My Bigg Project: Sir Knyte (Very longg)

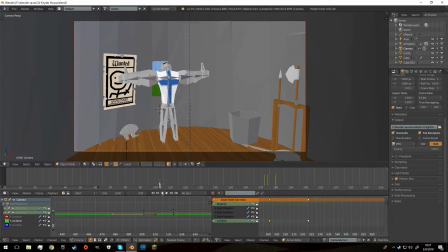[4:06]
It is the
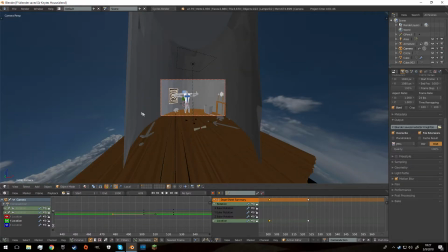[4:11]
opening scene, because, and I decided this wasn't the first idea, this isn't even in my storyboard of it.
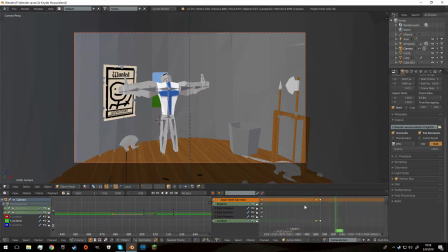[4:20]
This is just something I decided to throw in to give some more exposition to the beginning of the
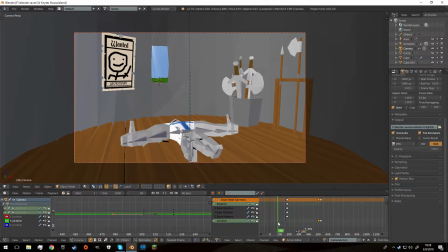[4:27]
short film that I'm making. And the animation is extremely rough still these days. Like the video I posted the other day that was Lee Funny Gamer Moments, which is very Lee Funny.
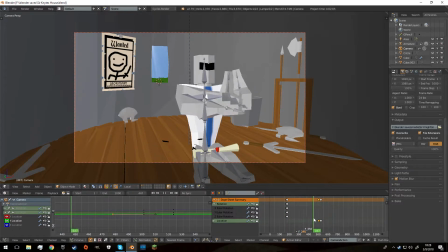[4:42]
It was the beginning of that. I've come a long way. I've added more animations, but it's still very rough.
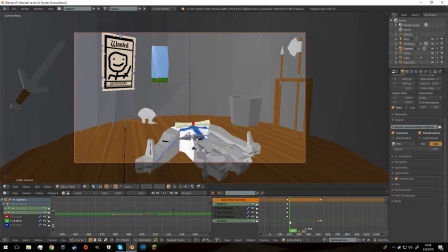[4:51]
I'm not an amazing animator, but I'm definitely learning the fundamentals from it, and you can definitely tell if you watch my first ever animation video where it's the karate dude, you can tell it sucks balls.
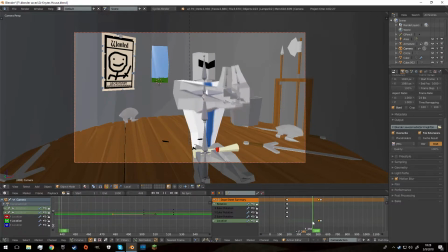[5:05]
I don't know what's going on with the camera, but this is much more,
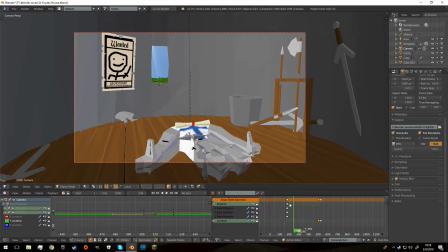[5:14]
if you would planned out. I know what I want, except this was just kind of last minute.
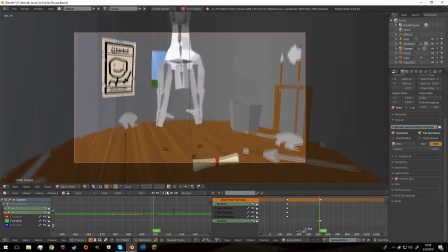[5:22]
I just wanted him to do a backflip, and I thought it was pretty cool.
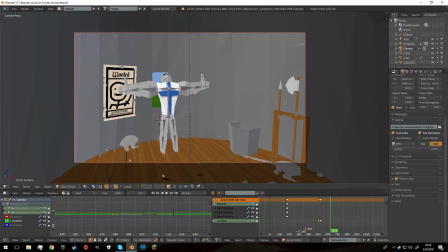[5:28]
And then he goes like that, and then he'll open the letter and stuff, and it'll be like, hey, go to this mountain, yo. And that's about it for this scene.
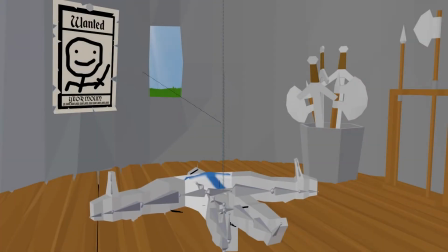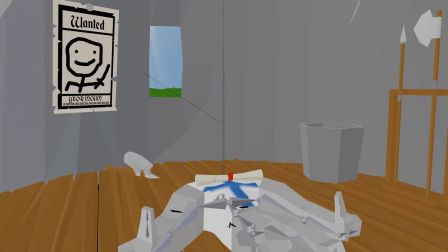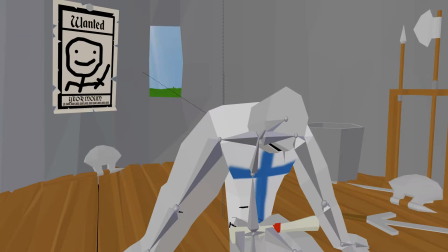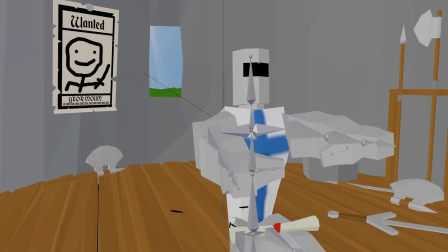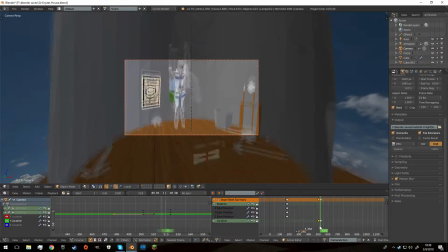[6:02]
The lighting was very tough on this part because, well, this window
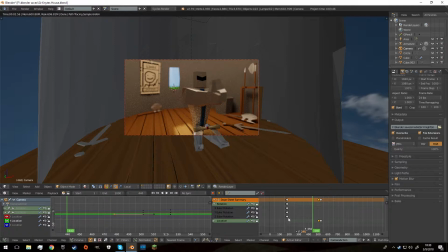[6:09]
has a light source coming into it to make this, but when he gets really close to it, this happens. His back is completely white. There's no, like, it's like not black or anything,
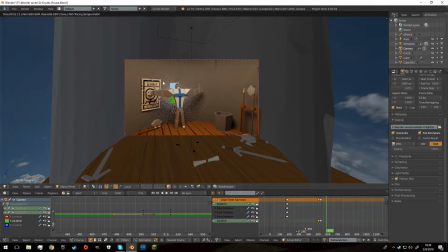[6:24]
and it's just bouncing off into this, and it looks disgusting.
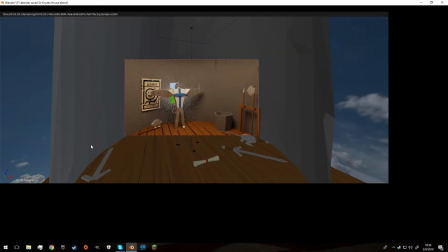[6:30]
And okay, yeah, that's called don't record.
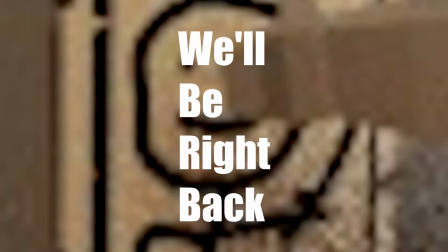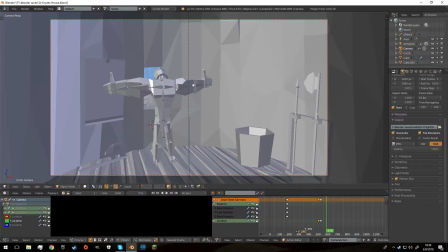[6:40]
Light is bouncing off his back because the light source is so strong. And then to get the lighting to look good inside, I had to add a huge area light.
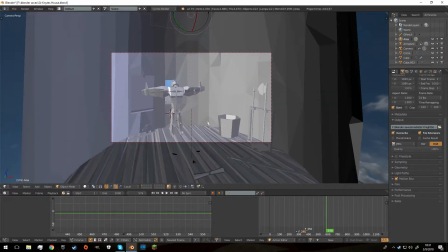[6:51]
If anybody knows what that is, good for you. But yeah, that helps make it look like he's indoors.
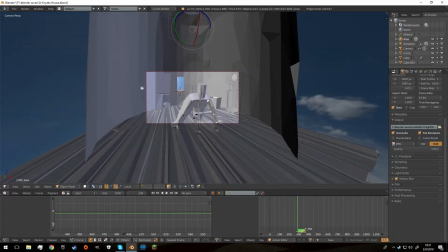[7:00]
It was kind of hard to figure it out, because the lighting kind of sucked because the walls
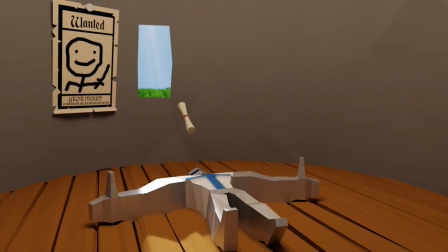[7:08]
they just look like a pure wall, and you can see all the triangles, and I was trying to make a little bit of
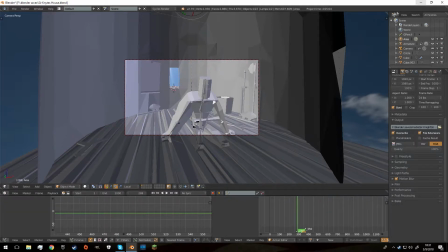[7:15]
definition so you could see a little detail. And yeah, that's about all it is for this scene.
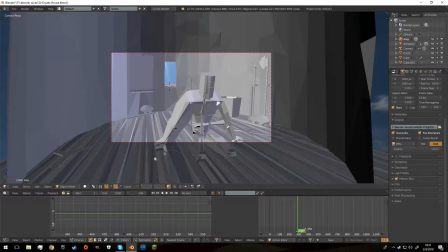[7:23]
I also think the hardwood looks really cool. This was the original opening scene.
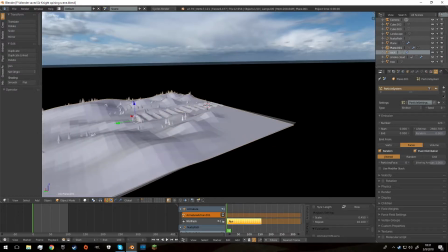[7:29]
Now this, I don't know how long this took me. This took me maybe like 3 hours.
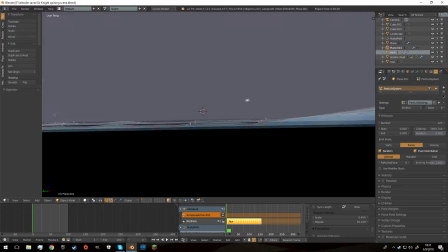[7:35]
I'm supposed to log my time, but honestly I'm just going to go for estimates and what makes sense.
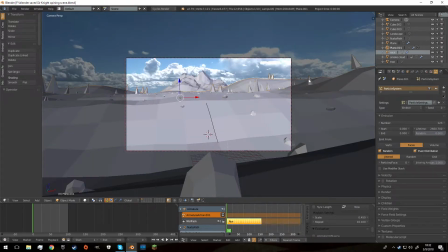[7:42]
And this was the first scene. There's only one camera shot, so we can keep it nice and simple.
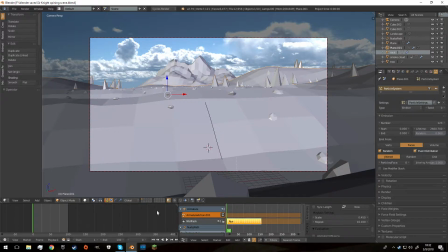[7:49]
He's running up and down. Let's see if we can play it. Yeah, he's running up and down super freaking fast. And like, one thing I've also learned through the process is I've been a big fan of motion blur.
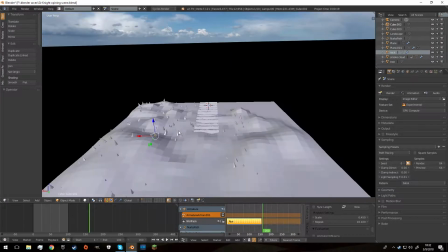[8:08]
I've learned that detail is more important than motion blur,
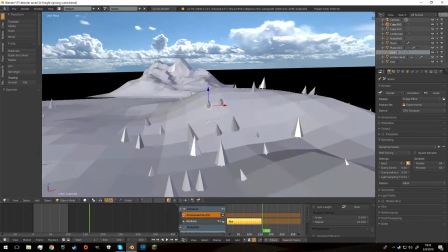[8:13]
and in 24 frame a second animation, motion blur, you're not going to see any of that detail.
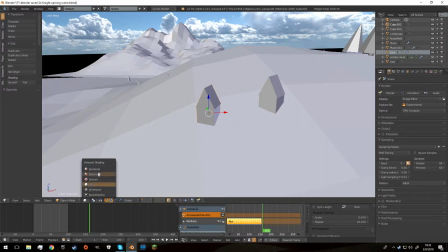[8:19]
And these are just some houses that I modeled.
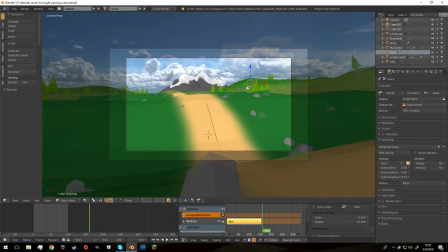[8:23]
It's extremely shitty, but from a distance you can't tell, and that's really nice.
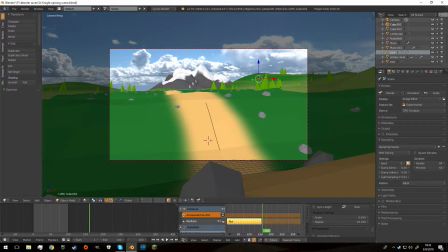[8:31]
I also gave this mountain some very simple, just snow on top.
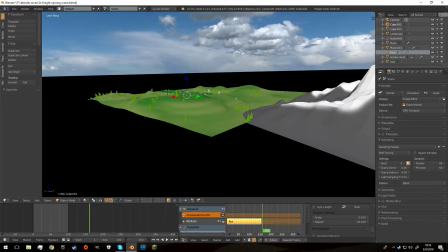[8:37]
It's just and this is one of the landmarks to tell what direction.
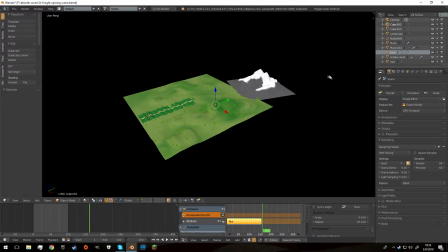[8:42]
And like, I've been creating this like little universe in my head since I was like a retarded 6th grader.
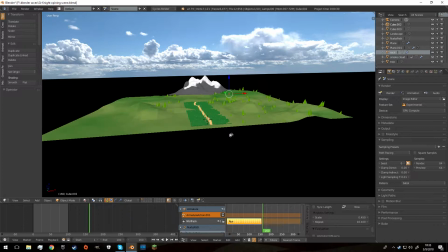[8:50]
So, you know, I gotta put little Easter eggs in that only I will get.
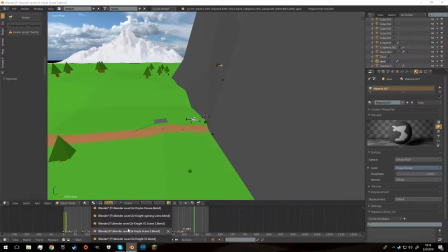[8:58]
Not this one yet. This is a second scene.
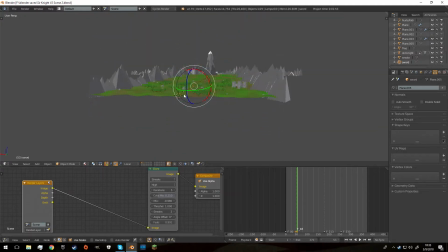[9:03]
This was going to be the establishing shot that he is going to this mountain.
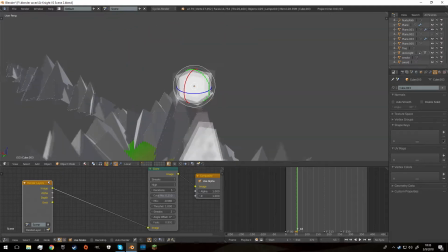[9:08]
And as if some of you may know,
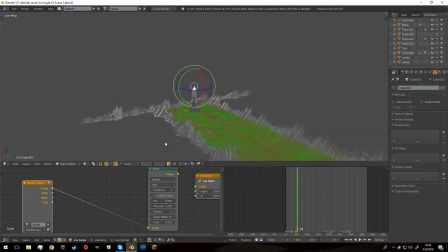[9:11]
I know my main friends know that I have a boner for lens flares. Now, I thought I'd actually use lens flares in an appropriate way this time, and I'd use it to signify there's something up there and we want to get to it.
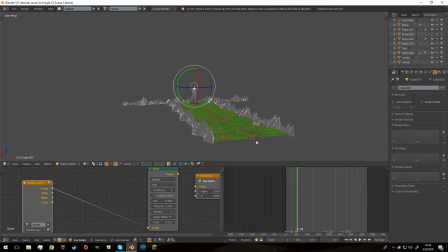[9:32]
So I made him run towards it.
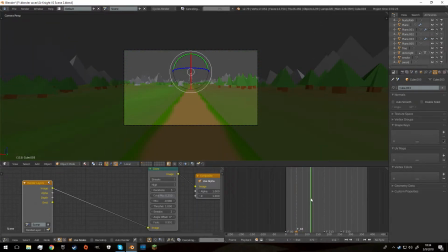[9:37]
Now he's supposed to stop here and it's supposed to say Sir Knyte, but I ended up deciding I wanted to change it. And also when I rendered this thing, it didn't stop there, it just kept following him. But anyway, I honestly don't know what I like yet. I think I'm just going to have it stop here.
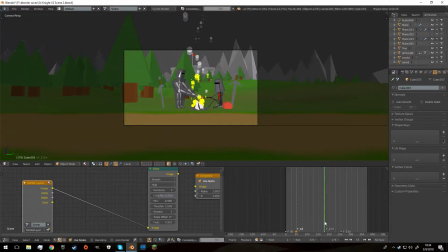[9:54]
And then to add a little joke, because this is just to be a short little comedy, and a nod to old Sir Knyte.
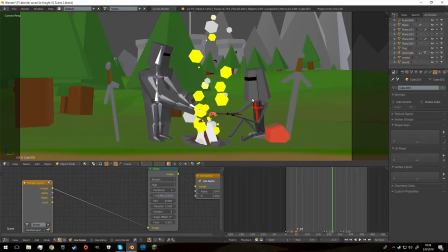[10:01]
This is old Sir Knyte, And this is a new character I created, which I'm very proud of, called Lanky Knyte. And he just runs by and they're like, what the heck? They look and they're just like, oh, who cares?
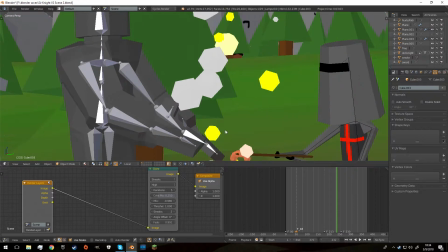[10:15]
And they're back to their weenie roast. Yep, they're weenie roasting, y'all. Be out here weenie roasting.
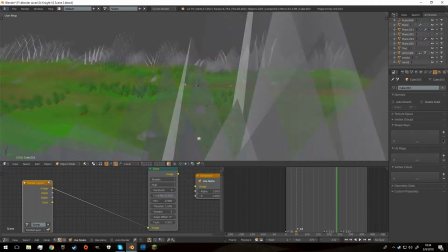[10:21]
And of course I made a little castle because I thought it needs a little detail.
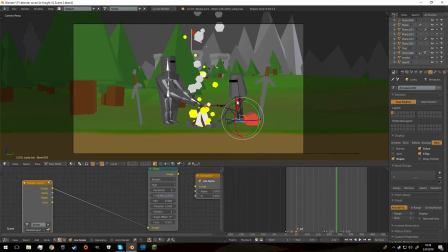[10:28]
And if you even give a crap, you see that he has a red cross, and this castle has a red cross.
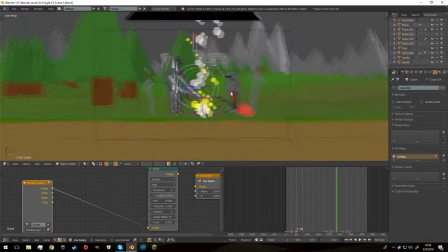[10:34]
So basically, that's his house. Anyway, this is Sir Knyte.
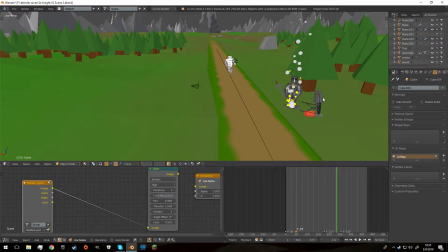[10:40]
This is Sir Knyte V1 with Lanky Knyte. This is our
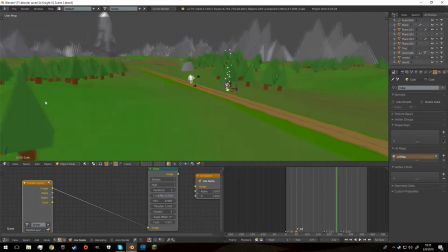[10:46]
beloved original Sir Knyte, and he is running to the mountain to go pity the fool.
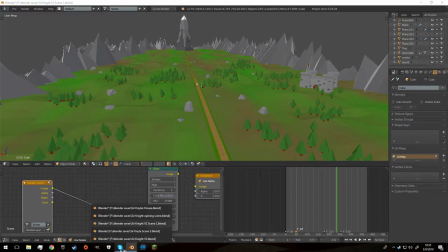[10:52]
I don't know why I said that. And this is the third scene.
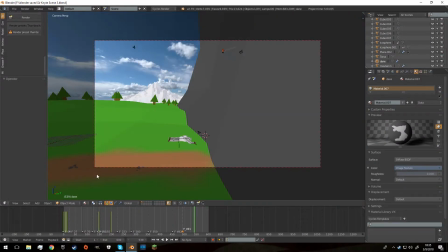[10:56]
This is where my animation became much better. I've always had this problem with walking animations.
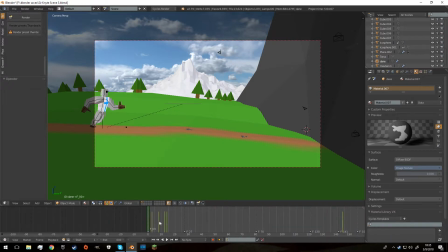[11:04]
So I just sat down one day and I was like, well, I don't want to make him just run and then stop, like right here in this area. So I made him skip.
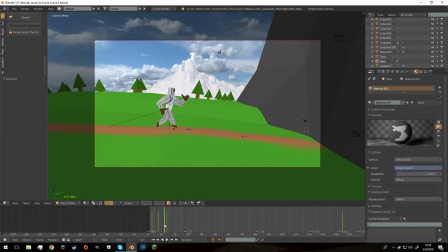[11:18]
Now I'll put the original, what it's going to look like in the end, up here right now.
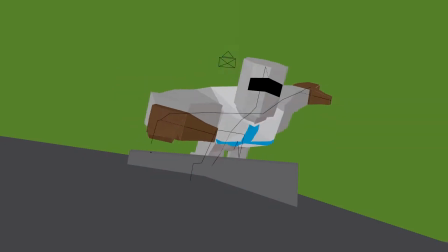[11:25]
But this was a extremely new process for me to learn, and it was extremely worth doing it.
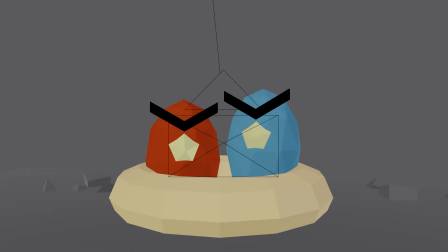[11:34]
It took me 5 hours to animate this entire scene, and it's about maybe 20 seconds long, I believe.
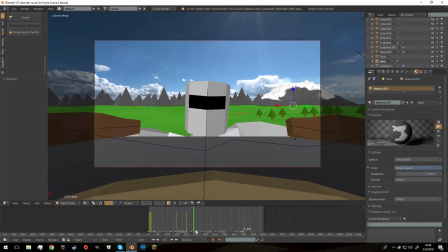[11:42]
And this was a complete hoot and holler to make. I probably spent an entire weekend on it, but it was a ton of fun.
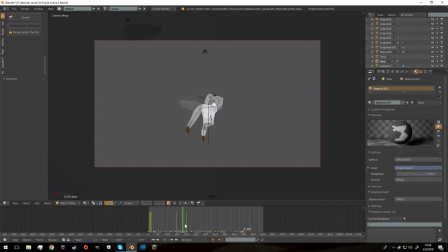[11:51]
And there's things I would have redone, but honestly I'm going to keep it the same because I feel like this is,
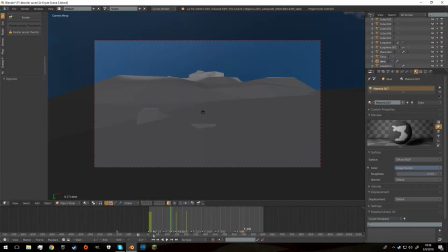[11:58]
at the end of this, it's going to look crappy in the beginning, but at the end you're going to see the quality just start coming up the more I learn stuff. And let me tell you, I learn stuff every day on this.
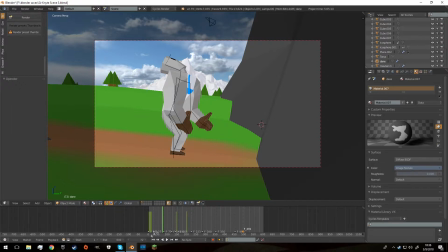[12:10]
Like, I've had so many like blend files for like different scenes.